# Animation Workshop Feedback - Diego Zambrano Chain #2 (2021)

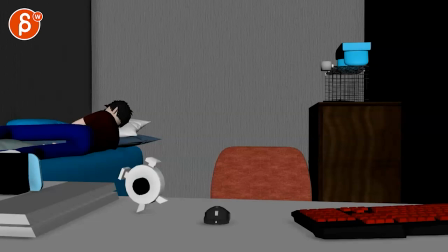(0:03)
All right, let's play some flow first. Ding a ding a ding a ding.
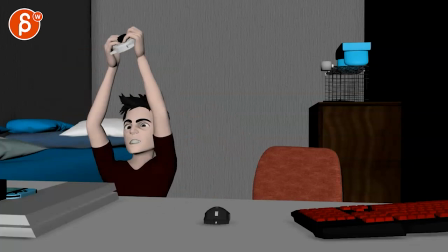(0:13)
Ding a ding a ding a ding. It's a good change.
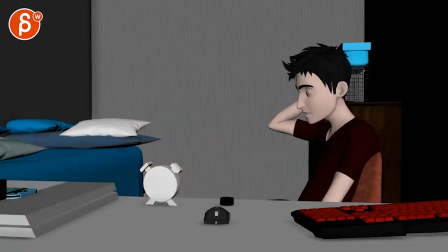(0:18)
I like it. The piece falls out and ding a ding a ding a ding.
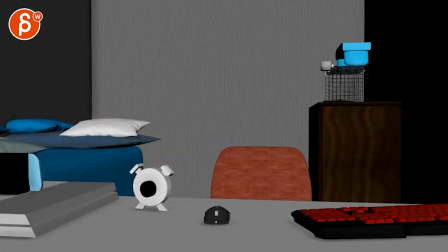(0:26)
That's cool. I like it. It's good stuff, I have to say.
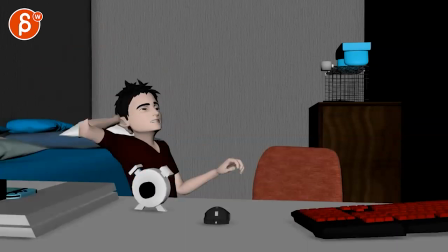(0:33)
In terms of just some of the moves and some of the posing and things, what I would say,
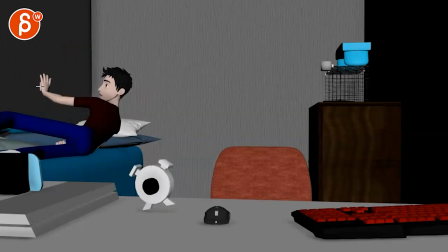(0:41)
like even when he wakes up like this, maybe not have, I'm not sure about this. It just seems, again, it's still a bit of that feeling of reaching for something
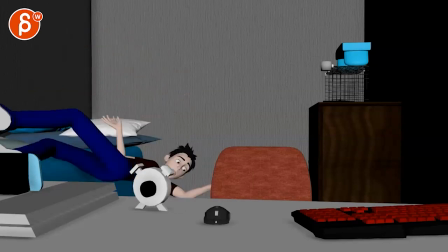(0:52)
and getting into, like I like this. Like once you're here going into, whoa, into that drop and that we still see the face here.
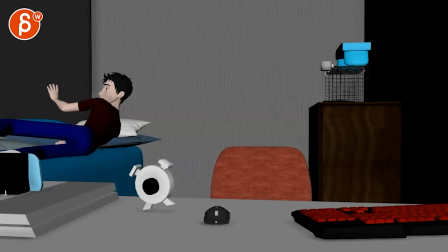(1:01)
I like all of this. I just wonder if there's a different way of getting into this. It seems so deliberate. Like there's such a, even if you would go like, oh, but then it will go back and relax a bit more. And then into this might just be,
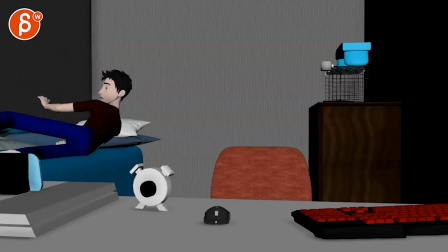(1:20)
you know, turning, or maybe it's like a thing of pushing himself off into that turn and then that arm comes up just as a turn, and then you get into this. Just something so it's not so deliberately straight. That's the only thing I would say.
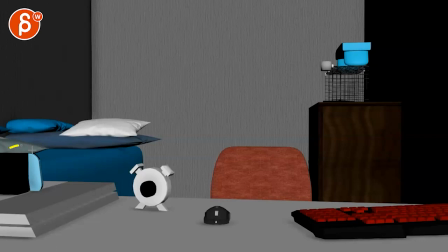(1:38)
Subjectively, I'm not sure. I'm not sure about that. Is that a switch? Then that's cool.
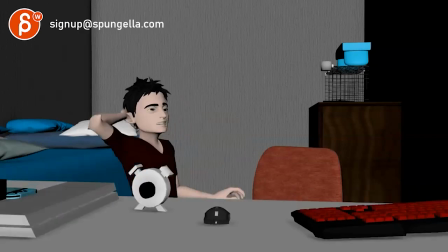(1:44)
I like that. I like that too.
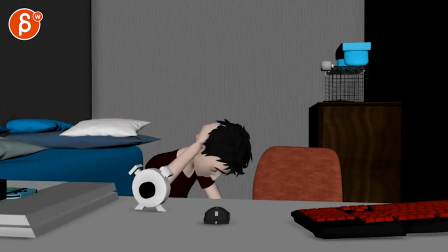(1:49)
I think that's totally fine. We have that. Maybe this is, again, potentially picky, but if he would get up, I would almost feel like it would hit this area of the head somewhere from here to here and not back there.
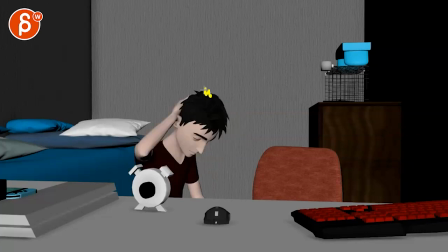(2:05)
I don't know, that might just be me, but to me I would bring up that hand higher.
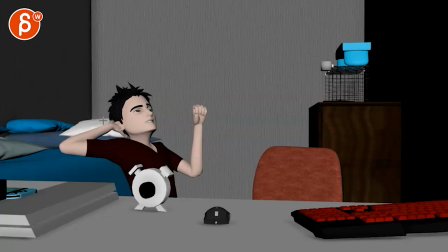(2:11)
It would just be here, you'd still have the same idea, and then that is fine. Just watch out as you get into that we don't lose the pupils so much. You might have to turn the head a bit more.
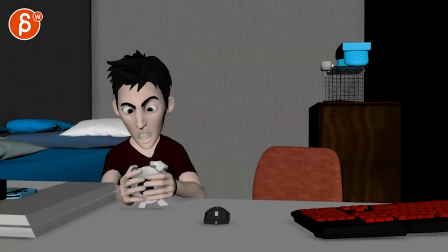(2:23)
So the concern here that I have is that it's straight on. It's got an okay silhouette through all of this here.
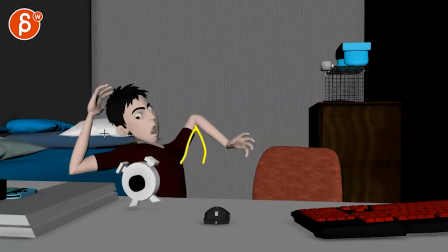(2:31)
Just watch out as you get into this, how things pop and lock. And getting in front of the face.
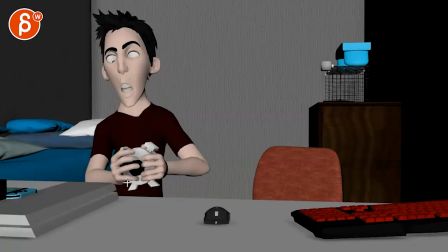(2:37)
It's kind of clearing that up a bit. And then you got to watch out. You got to take that PlayStation over there so it's not.
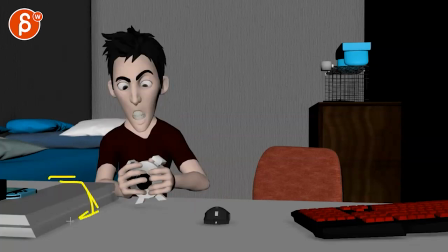(2:44)
Just give him some room.
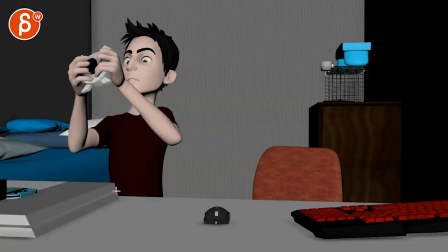(2:48)
And even here, I will probably turn more.
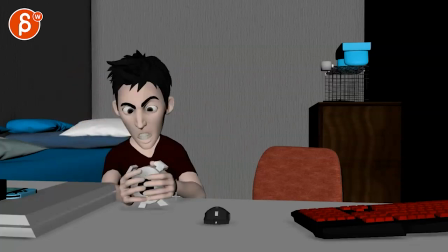(2:51)
So basically, for this, I wonder if you could do something where, it's a bigger change, so I totally understand if you don't want to do it.
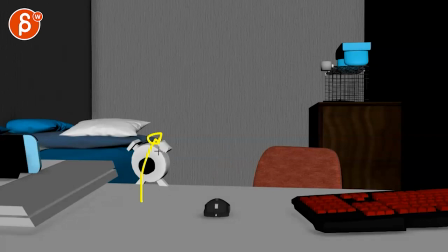(2:58)
But imagine, boom, when this happens, that the clock goes a bit this way and now lands here.
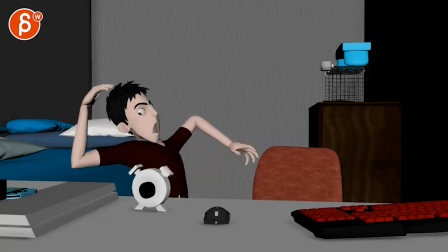(3:05)
And then it's boom, and that makes it go over here. And I would also take this mouse and just bring it over here. So then that thing rests here so that when you do this,
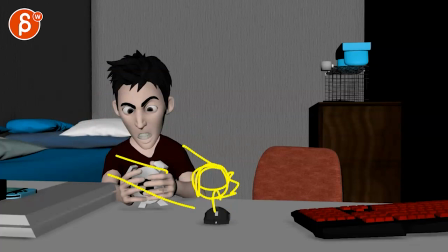(3:17)
it's actually here and you have a bit of a cleaner silhouette. That's going to be the chin in my awesome drawing. So you have something that's a bit more here, so of a nicer silhouette,
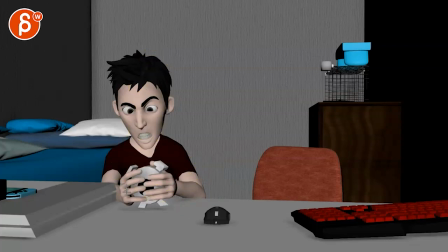(3:34)
so you can also kind of show the curvature of the body versus straight on. It's a fun face though.
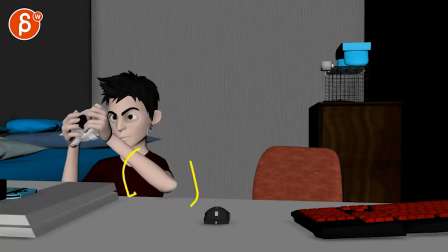(3:39)
And then when you do this, he would just be maybe a bit more here and just a bit more profile. I can just hold it, you know, somewhere so that there's not this happening here where we cover so much.
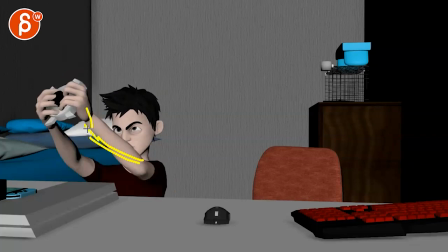(3:56)
Like imagine something like this, but just a bit lower, and then the head would just be a bit more here, giving us a bit of a nicer silhouette. And then you have somewhere to go where you might start almost more profile, almost profile.